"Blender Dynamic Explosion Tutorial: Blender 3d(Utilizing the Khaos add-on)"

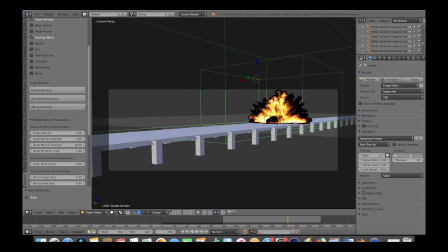(4:05)
We'll drop the samples to 10 for now, and I recommend that your seed stopwatch is selected and that you have put your clamp direct and clamp indirect to around 3. Under geometry, I will put my step size to 0.01 and max steps to 260. And under light paths, under volume bounces, I recommend putting that between 4 and 8.
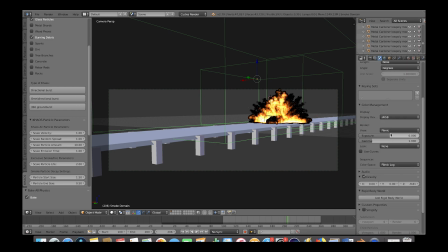(4:24)
Finally, under the scene tab in color management, make sure that the view is filmic, the look is none, and the color space is filmic log. This is so you can get maximum dynamic range for your material renders. Now let's open up a window here to play with our smoke domain node material settings.
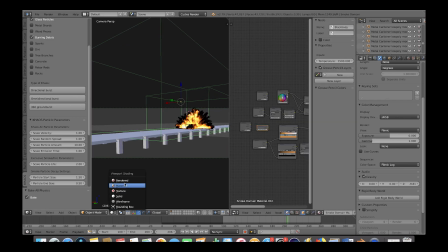(4:39)
We'll open up the node editor on this side and switch to rendered mode on the left panel. This right side is where we can change how the smoke looks.
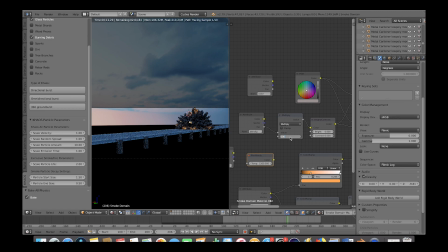(4:46)
I'm going to drop the smoke density to 100 and decrease the flame value to 400. and
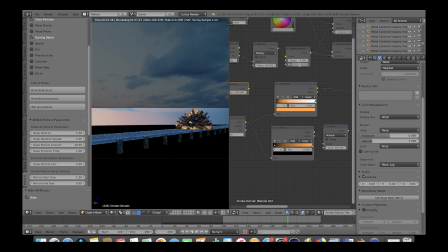(4:52)
I'll change the contrast of the smoke to 1, and then we'll change the density of the smoke again to 65. This may take some experimentation to get different results, but I'll go with this for now. Once we add some glow to the simulation in compositing, this should look pretty awesome.
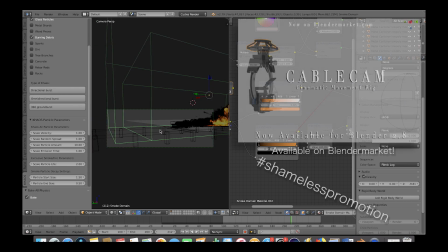(5:06)
Now I'll adjust my cable cam camera pan and tilt here and keyframe it to view more of the explosion as the car passes through,
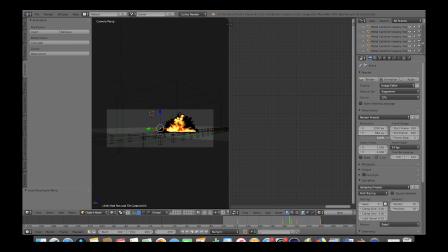(5:13)
and then boost the resolution on the camera tab to 100% and go to render, render image, and do a test render.
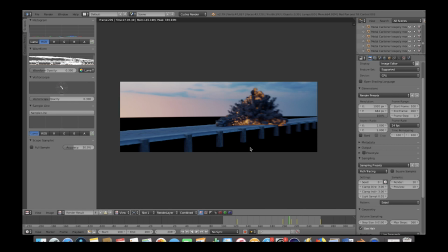(5:20)
So we have a pretty nice looking low resolution explosion render here. Now let's bake the same simulation with higher resolution for a more realistic and detailed result.
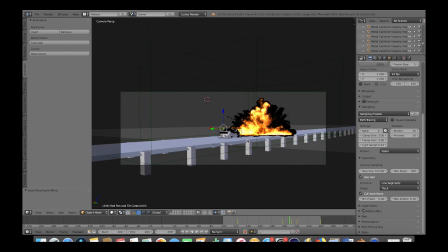(5:29)
Before we do this final bake, we will add a turbulence field to break up the smoke and fire a bit more.
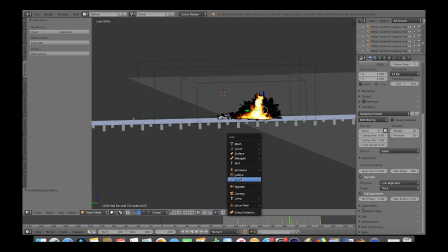(5:33)
So we'll press Shift A and add a turbulence field.
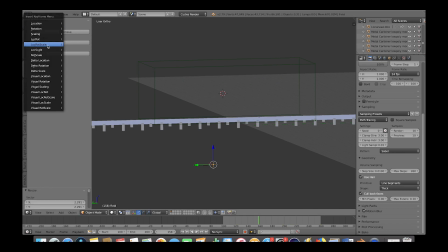(5:36)
Then we will animate this turbulence field's position to move upwards on the Z axis over time using 2 keyframes.
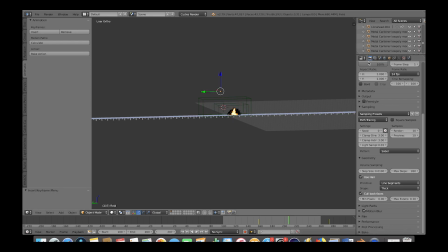(5:44)
Now while the turbulence field is selected, we'll go to the physics panel here and keyframe the strength of the field over time. So during the beginning of the explosion, we will keyframe the strength value at 250 by pressing I while our cursor is over the strength value. And then we will go near the middle of our explosion and bring the strength down to 6 and add another keyframe.
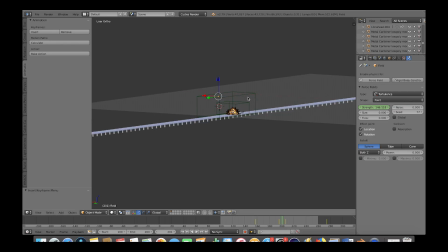(6:03)
Now select the smoke domain and select the high resolution box. We'll go ahead and free the bake here and then change the strength of our noise to 1.5. Then, once again, save your project one more time and press Bake All Dynamics and give your computer some more time to bake this higher resolution version of your simulation. This can take some time, so you may want to take a break at this point.
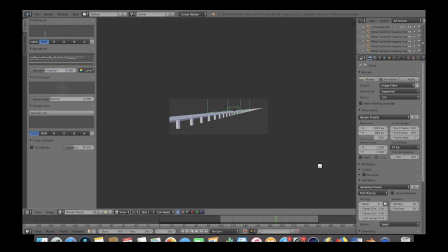(6:26)
Okay, so now that we've baked our high resolution version of our simulation, let's do one last render preview here. It's looking nice, so now we will render our animation.
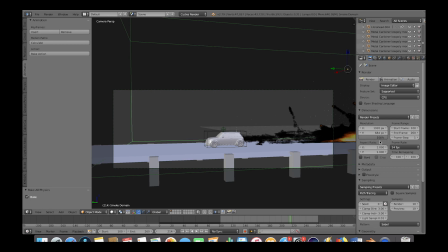(6:38)
On our render tab, I'll make sure our resolution is at 100% and I'll boost our samples to around 50 for the smoke. Under output, select the folder where you want your animation saved. I will use the OpenEXR file format for this high dynamic range animation and then click on render, render animation.
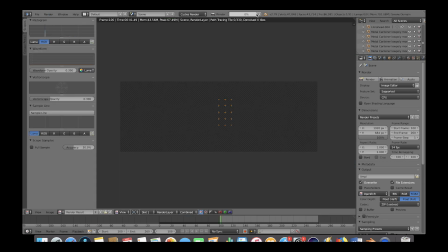(6:56)
And after rendering and compositing with glow and glare, I have something like this.
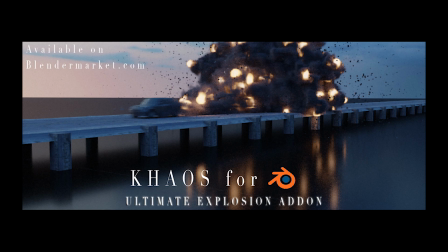(7:03)
Anyways guys, that's it for this video. I hope it was helpful. As always, feel free to leave any comments if you have any questions or suggestions, and I'll see you guys next time.